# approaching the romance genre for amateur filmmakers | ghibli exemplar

Sometimes, to convey emotion visually, you need to set up your frame in a way that represents the character's emotion.
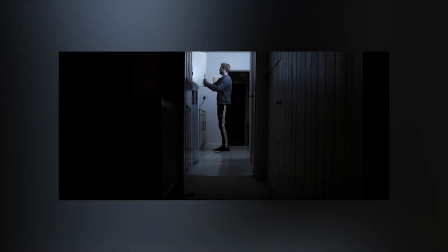0:17 As an example, if you wanted to convey loneliness, then you might want to isolate your frame within a frame with darkness outside the inside frame, isolating your character.
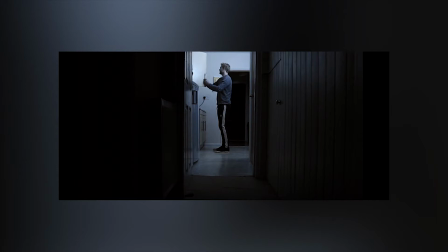0:30 The darkness creates a lack of detail, simplifying the frame, which corresponds with the emptiness related to the emotion of loneliness.
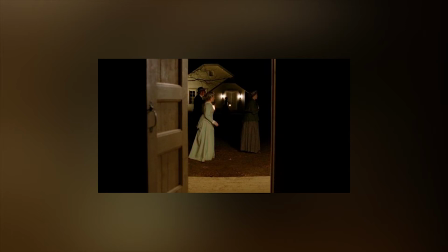0:39 It also creates a greater contrast of light outlining the inner frame, which could be something like a narrow doorway, creating a strong feeling of observing, inviting the audience in to feel like they are looking in on intimate moments of people's lives.
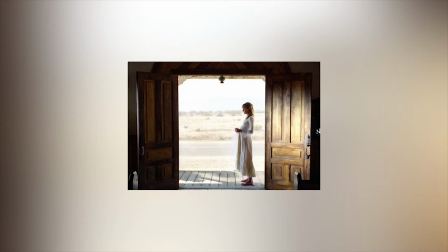0:57 This is just one way of approaching one emotion, and there are so many ways and many emotions to make visual and distinct without confusion or conflation between audience members of what was trying to be conveyed.
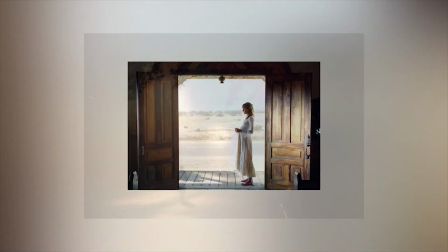1:11 For example, you wouldn't want to confuse the feeling of sadness with loneliness because you can feel sad and not be lonely.
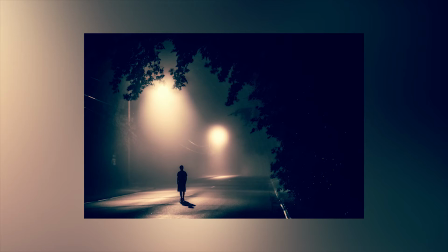1:19 They are separate but often overlap. In the case of lighting technique, you would want to use a dull color grade with more cold blues than warm oranges to convey this. But if you overwhelm the audience with blues and forget to include the warmer tones occasionally,
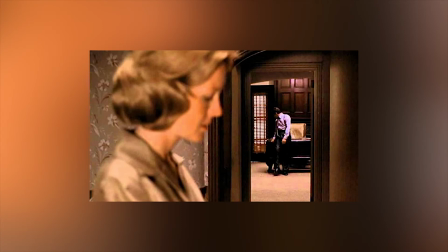1:37 the audience will subconsciously be thinking the character is sad, which may not be your intention for that particular moment or scene. The nuance you're dealing with when trying to make your audience feel emotion is carried over to making your audience think your film is part of one genre or another,
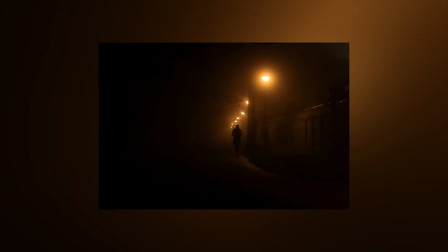1:54 which is very important because it sets up expectations for the type of emotional journey they will expect to be taken on. As a filmmaker, if you can successfully manipulate your audience's emotions, then you can easily anchor the piece for genres that rely on feeling more than costumes and location.
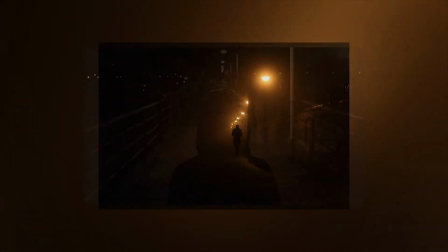2:10 Take the romance genre and the western genre. A romance genre can be set wherever you like as long as the romance is present between the characters.
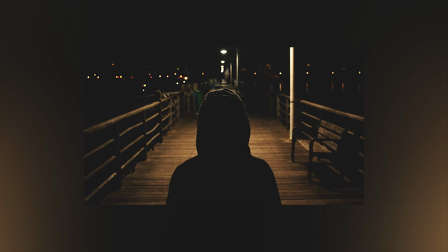2:19 Your audience shouldn't be let down, whereas the western genre greatly relies on costume and location to create an experience your audience will be familiar with. The same applies for a drama versus a science fiction.
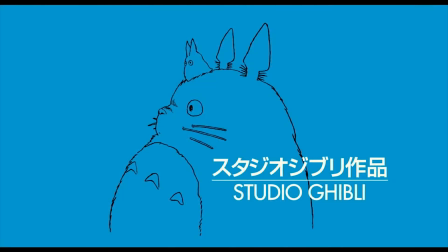2:34 One relies on surging emotion and the other on future tech and often space travel.
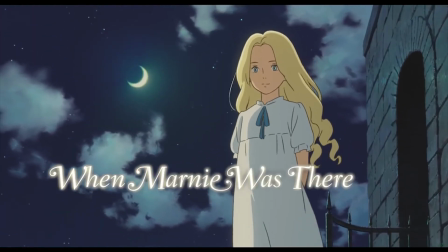2:40 Now that the introduction is out of the way and you have a bit of food for thought,
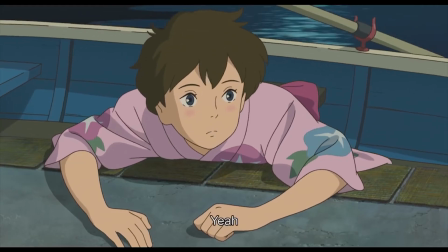2:44 let's look at one feature film by the well-renowned Japanese animation company Studio Ghibli, When Marnie Was There.
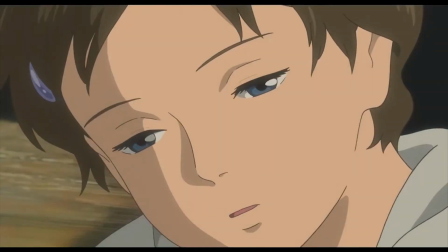2:52 Spoiler alert, the biggest twist here will be completely spoiled.
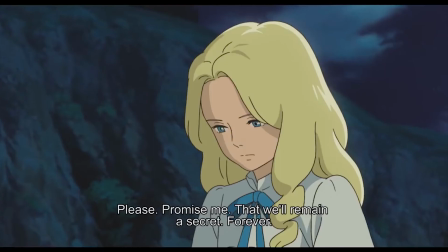2:57 First, let's get some context to what's going on here.
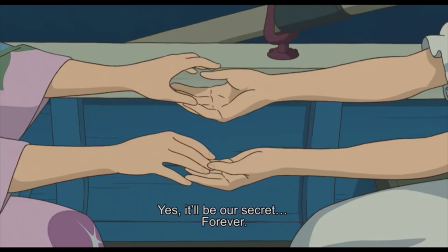3:00 Studio Ghibli's When Marnie Was There makes you think it's showing you a mysterious romance between two young girls in the countryside,
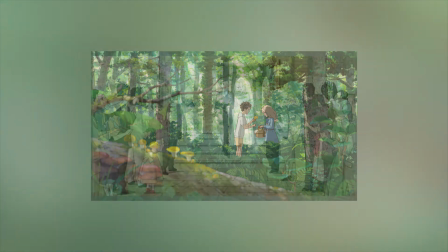3:07 but is telling you the story of the main character's deceased grandmother's romance,
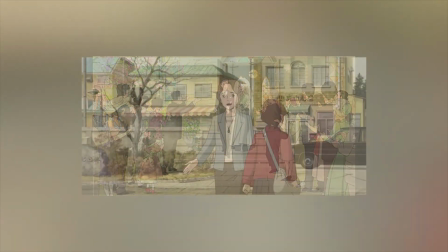3:11 which leads to the tragic backstory of how her grandmother lost her partner and daughter, left with Anna,
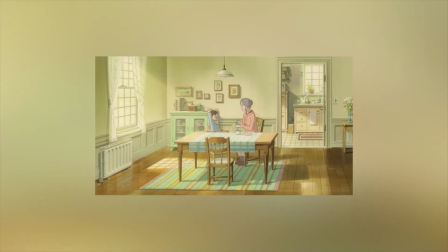3:18 her grandchild, to take care of in her old age.
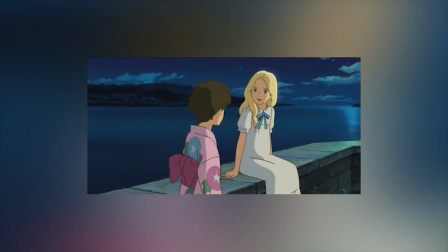3:24 The writers cleverly raised the verisimilitude by placing Marnie in the spot of her
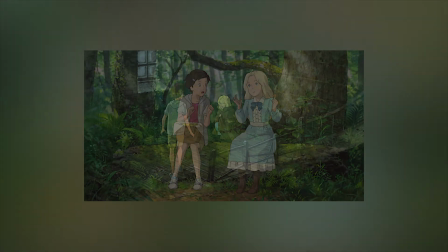3:30 grandmother's lover during the visions she experiences in her sleep about her grandmother's past.
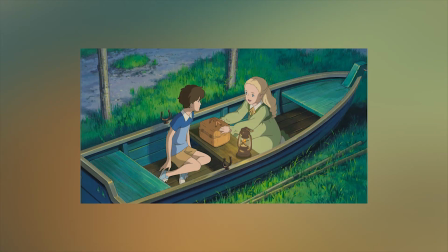3:36 The film makes you believe that the events are happening in real time, but this is not the case.
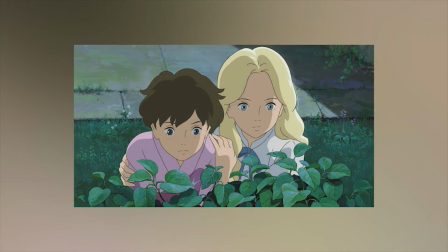3:43 There is no romance between Marnie and Anna. They never had the interactions that we see them having.
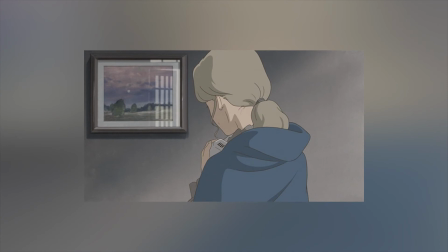3:52 Anna is recalling distant memories of the stories her grandmother would tell her as a baby when she had no one left to talk to.